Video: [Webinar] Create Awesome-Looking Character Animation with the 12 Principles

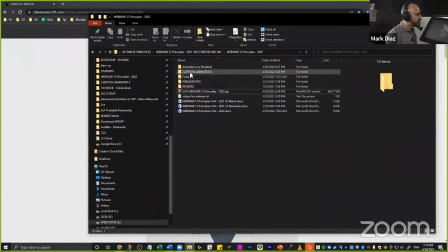These are some of the project files. If you go to the project files, you can also open this video. I'm going to open it as a project inside Cartoon Animator right here.
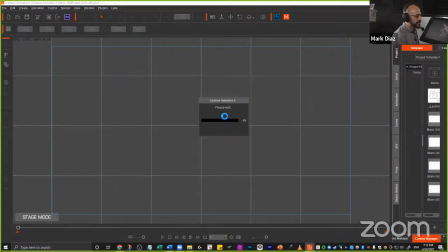I just click and drag. And look, you can also open it in your own computer if you download these files.
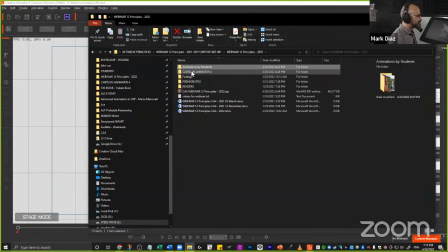You download the file and you're going to get these folders, right? This is the file. Let me just open it.
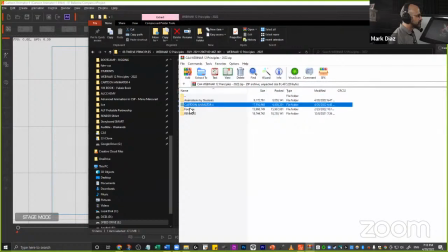You have these four folders, right?
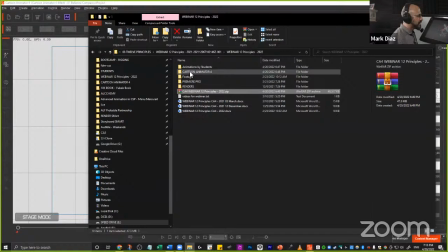So if you go to Cartoon Animator 4, we're going to find project one.
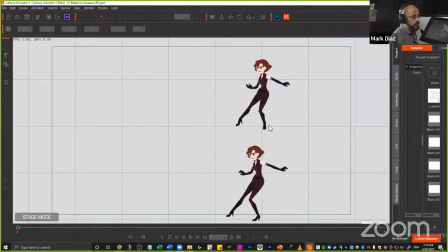That's the one that I have open. And now I'm going to play this animation. And one, there's an animation at the top. So I'm going to type on the chat top. That is for me when I'm selecting top or bottom, right?
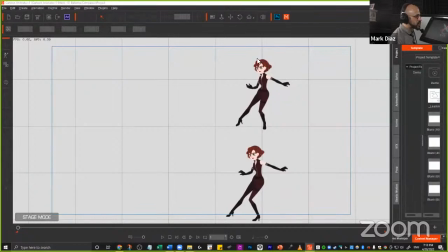So you're going to tell me which one has the 12 principles applied, the top or the bottom. All right. I'm going to play it. It's going to play a couple of times. I just activated the loop right here at the bottom, and I'm gonna play it and you tell me, all right?
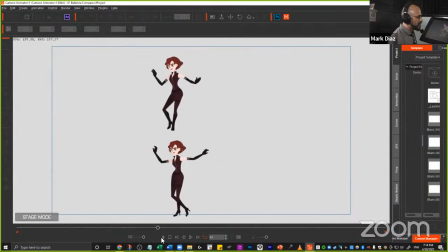Ready, set, go. Which one do you think has the 12 principles?
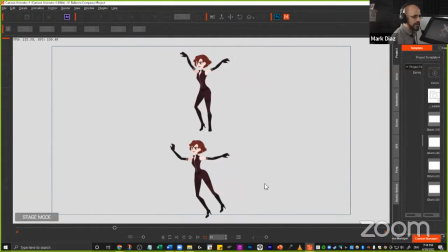Type top if you think is the top, or type bottom if you think is the bottom animation.
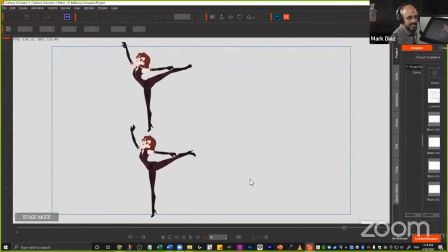So we have some answers. Einstein, you're saying a top. Very good, exactly. The top animation, this one, is the one that has the 12 principles. Very good, very good.
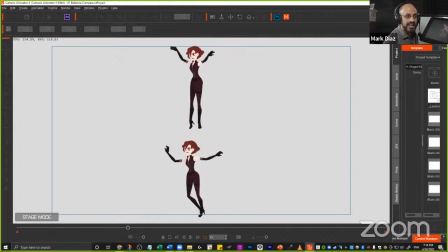Shivani, Vivek, Pratik, Patrick, Atharva, Anasup, Brit, Nikhil, Joseph.
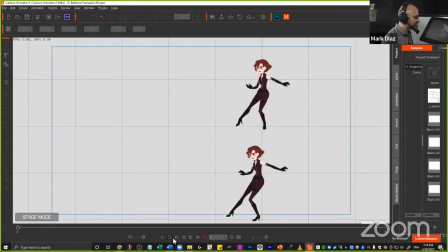Very good, very good. That's the correct answers. Exactly. The top, right? Alvaro, you say the top, obviously. Yeah. Why?
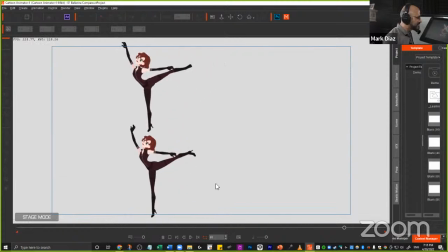Because the bottom one looks like she's kind of floating or sliding, and it doesn't look like there's no gravity in here. This one is not believable.
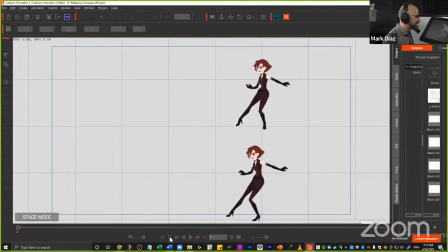But if I look at the top one, that one is very believable.
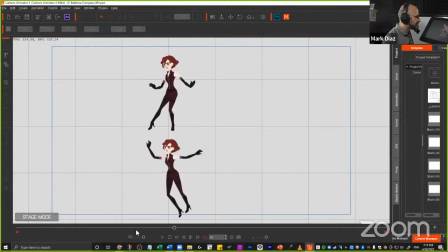It feels as if there's gravity, right? I'm going frame by frame.
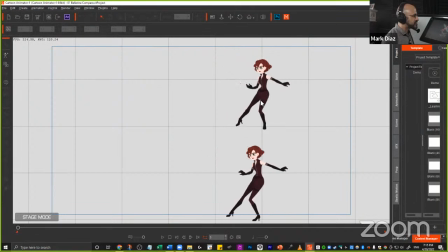Look, there's gravity in here, right?
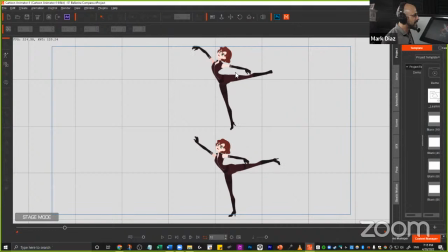Like both of them are using the same key poses, right?
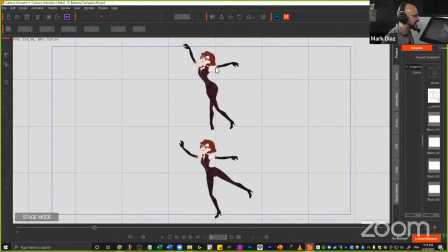But in this one, she starts falling and then she catches herself with this leg because there's gravity. She's has some weight, right? And then she takes a couple of steps, like a little jump in the middle,
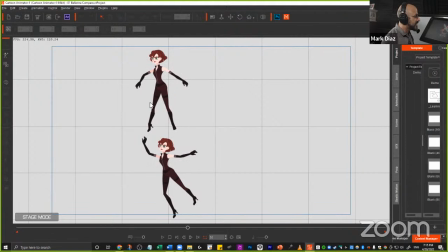and then she presents herself again, and then she tries to balance. And on the bottom, she's just kind of ghosting her way through that, right?
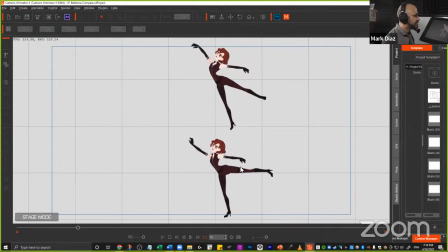Like right here, they're almost the same, but then she's kind of floating.
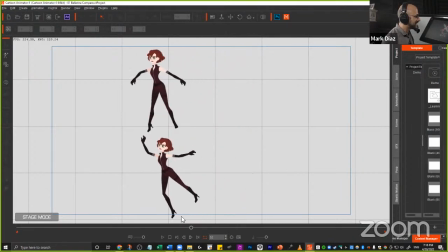Like she doesn't look like she's dancing. Like, what the heck is going on with this foot? It's floating, right? So I'm here to tell all of you,
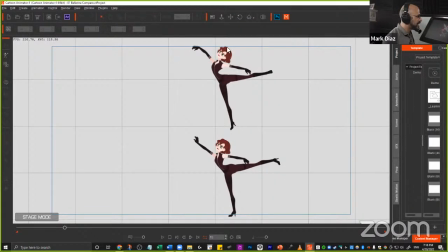after this webinar, all of you are going to be able to do an animation just like this one on the top. And not only that, I can tell you, it's a lot of fun to do this.
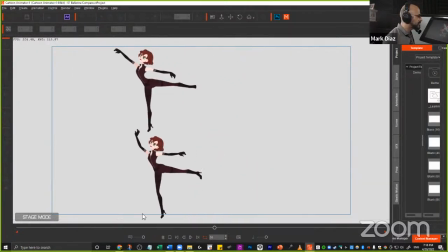Even though it's very short, it's like a couple of seconds. Let me play it. One. Okay, like 2 seconds, right? 2 seconds, very short animation, but it's so much fun to just do this.
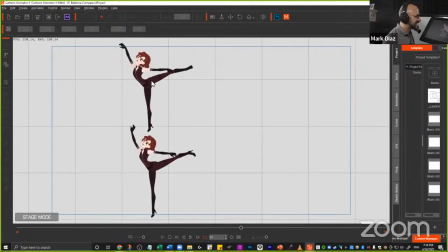All of you can do this. And that's exactly what I want to explain in this webinar. This is your takeaway. And you also have a couple of files here to help you.
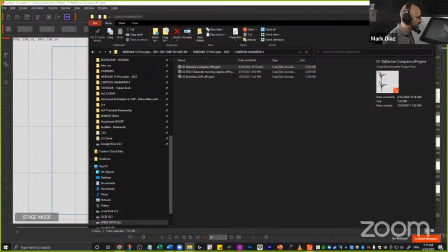And also you have more examples in here.
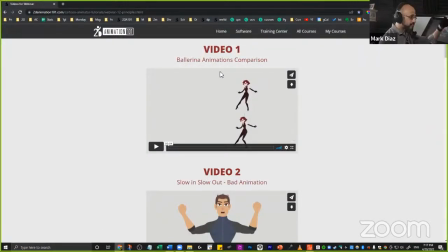If you were not able to see this like very fluid, then you can just go to this link. Let me just post it again.